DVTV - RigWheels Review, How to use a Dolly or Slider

Now one use for dolly moves that can help you out a lot in your filmmaking is just simple basic dialogue when you don't want to cut away. If you're in a situation where you don't have a lot of time to shoot and you can't reset your camera and relight in multiple situations,
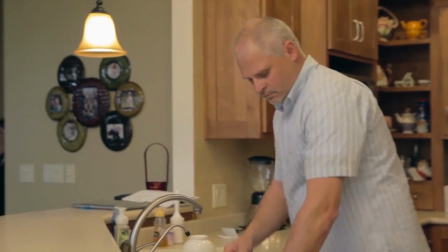but you have a longer period of dialogue that may last longer than 10,
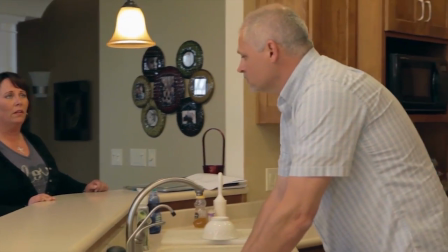20 seconds, you may want to use a dolly move for this. You can basically dolly around the room and follow your characters.
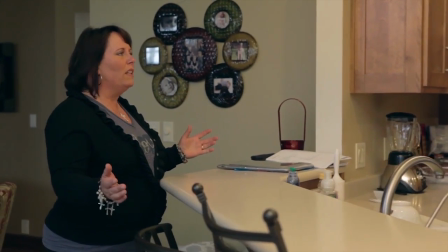This is something you can also accomplish with a Steadicam, but if you don't have a Steadicam, and you have a dolly system, you can dolly back and forth, move from one character to another,
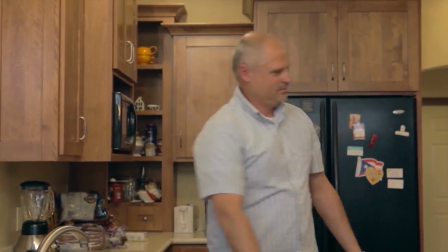allow your audience to be kind of moving back and forth like they would if they were standing in that scene, and not be bored by just a simple static shot. Obviously, there are a ton more uses for dolly shots, but let's go ahead and show you a few of the dolly shots that I used in a recent short film, and the behind the scenes of setting that up.
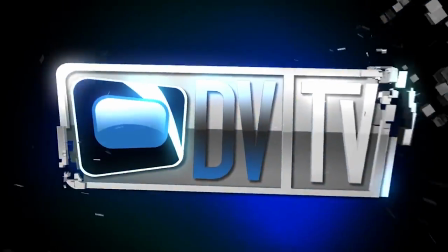We're gonna do that when we get back from the break. This episode is made possible in part by... light craft workshop the perfect
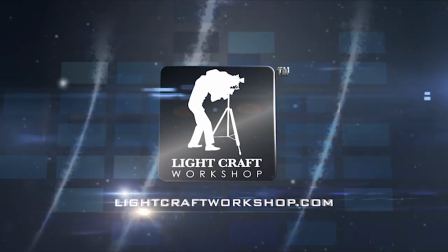tools to create the perfect image cheesy cam dot com latest gear
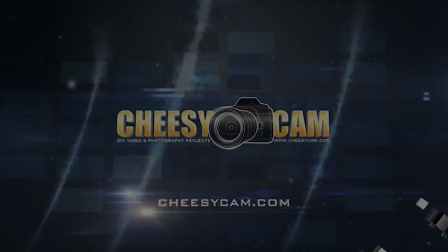reviews and DIY video and photo projects obviously dollies are a great tool to have on a shoot whether it's a small slider or a full dolly system it can definitely improve your productions now let's take a look at some behind-the-scenes footage of a recent shoot that I did I have the Kessler crane pocket dolly and I also have their full dolly system with the flex track and I really like this system it's helped me out a ton to accomplish specific shots that I would be able to accomplish without having these now I did use the dolly by itself without the jib attachment for a longer shot was
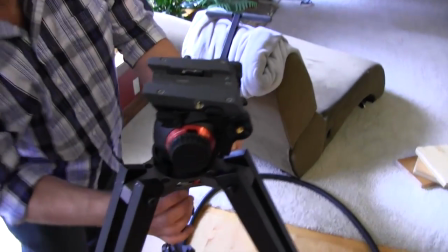towards the beginning first of all I didn't have time to do a full setup with the establishing shot and then the reversal shots I only
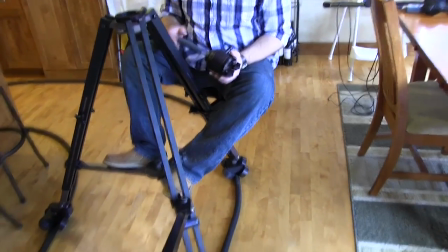had time to just do like one scene and shoot it so by having this full long dolly shot I love the characters to converse back and forth
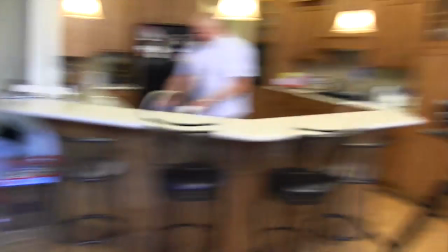and not have it be just full wide static and boring so I really enjoyed having the dolly for that and plus having the flex track I
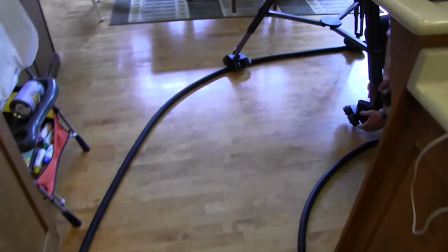was in a very tight situation I didn't have the ability to bring full length track in there and try and I kind of had to maneuver for
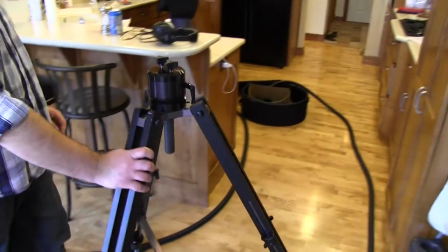the peninsula that was in front of me so I had to move the camera back and forth and by having that flex track it allowed me to basically curve the track exactly where I needed to be and cram into this small situation so these are some things that you can build yourself, but having this kit from Kessler Crane helped me out and I really enjoyed it. Now for another example, I used the Kessler Crane system for a very short move,
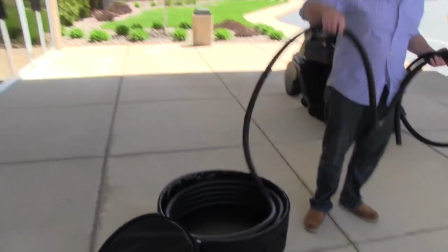but the flex track and having the full dolly and jib kit allowed me to get into a position that I would not have been able to accomplish without it.
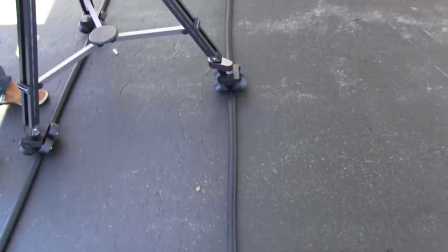I was doing this move where the car would come up and reveal the driver
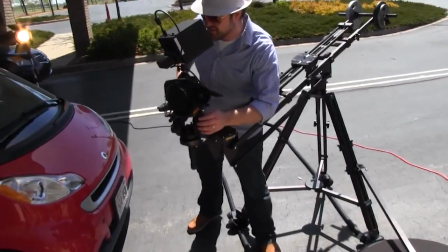as being crammed into this small smart car and
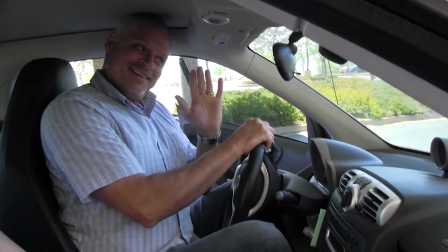the problem I was running into is that I couldn't get close enough with the lens that I had to the driver for the proper reveal and I didn't want to
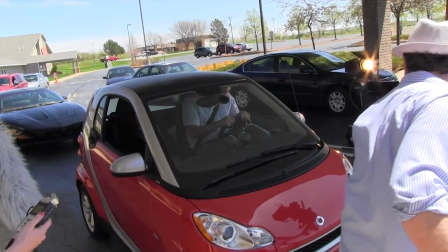be super wide and I wanted to be closer as the car came forward.
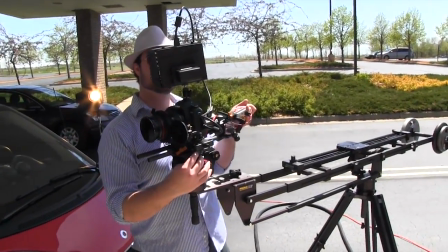So by having the camera on the jib that allowed me to get the camera at the proper position for what I wanted. Now the problem was obviously I didn't, my slider wouldn't work at that position so by having the dolly track I was able to set everything up and move the entire camera while on the jib for a great reveal this can also be used for something like over the bed scene or position where you can't physically have the dolly below the camera but you want the camera extended out so this is a great tool to have in conjunction with the jib together so these are just a few examples of productions that I've done where a dolly was necessary and helped the story out it's really important to remember that you should be using these tools to help the story not just to add production value a lot of people just they get a new toy and they just want to try it out and that's okay sometimes to add a little production value to your shorts or add some variety but don't be just using them all the time and overuse them they should be used as a great storytelling tool want more next wave DB
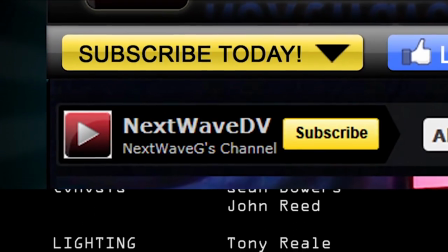in your life make sure you subscribe to us on YouTube to be notified when the next episode airs visit our website for daily posts on the latest digital video
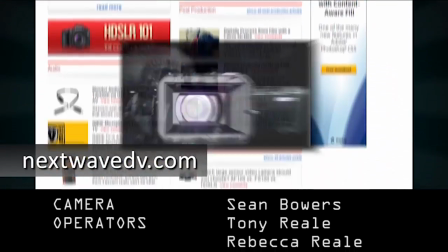news.